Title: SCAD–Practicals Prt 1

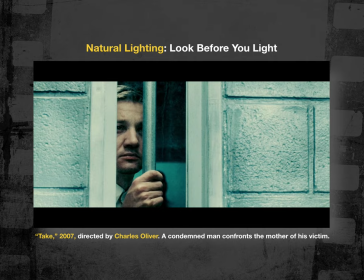34:14 But part of these lesson plans that we have is learning how to walk into a situation and solve the problem with your experience and with your mind's eye and your imagination. so I
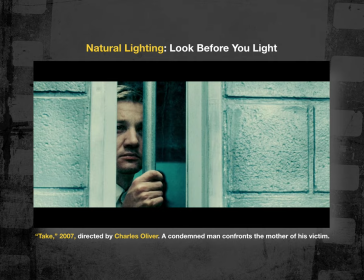34:33 imagine that you know if this guy's going to be executed at midnight that the lighting was probably going to be late afternoon which is not necessarily bright and contrasty especially if it was maybe a dreary day you know which would
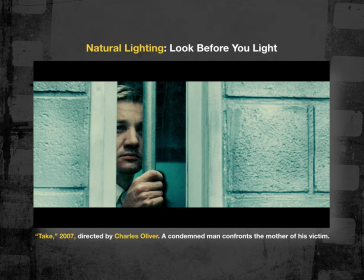34:48 totally suit the script if it was overcast and maybe drizzly a little bit and this guy was going to be executed so it would totally fit the mood so on a day like that the lighting is really kind of indirect and fairly soft coming from above so I just placed a giant styrofoam bounce board over the window itself,
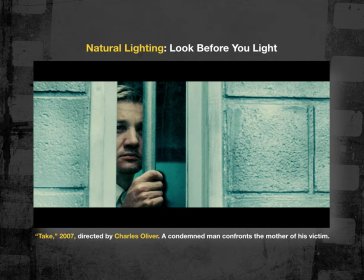35:07 supported it on either end with a few stands, and then I pounded a couple of 2,000 watt open face fixtures called blondes up into the bounce board and directed the bounce at the wall and into the window.
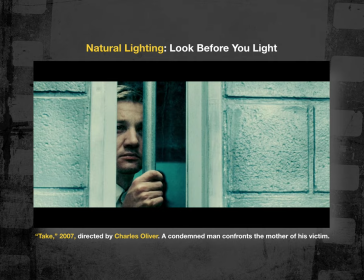35:23 And so in essence, what I did is I emulated skylight indirectly because it was a bounce, And then I don't think, I might have had some diffusion gel on the fixtures themselves in an effort to control the harshness of it and the intensity of it.
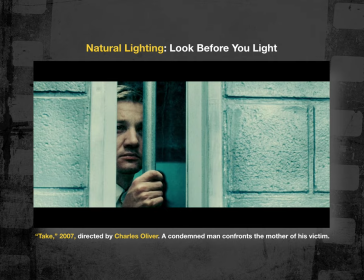35:42 So there was probably some 250 or Li-216 on the 2K lights themselves, and then they were bouncing into the bounce board and down onto the exterior set and through the
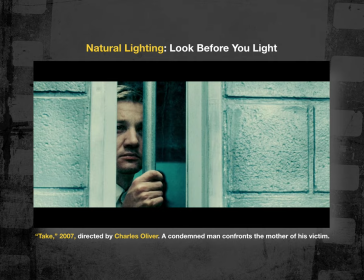35:55 window. and that's what the that's the light that's on Jeremy's face in that window that's all he's got and then there's a little bit of illumination in the background just so we can sort of see that there's a space behind him it's not a black void and that's it so and I think you
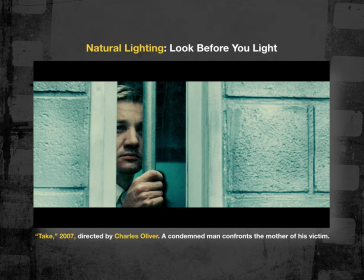36:11 know for a couple of moments on screen I think it worked pretty well and really all it was was a one wall two flat set that was kind of in the back corner of the stage we were shooting on and you know we went in and we whipped this shot off fairly quickly
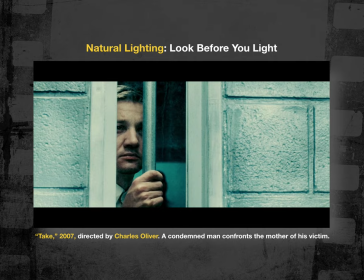36:28 and then most of the magic in terms of color saturation and contrast was done to this in post in DaVinci Resolve. So that's you know that's an example of thinking on your feet and understanding what the
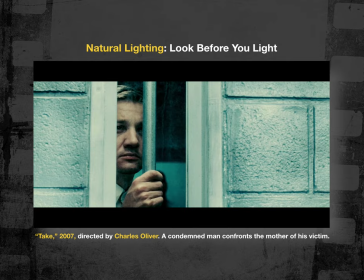36:43 quality of a light source is going to look like and then being able to emulate it with the tools that you have available Okay?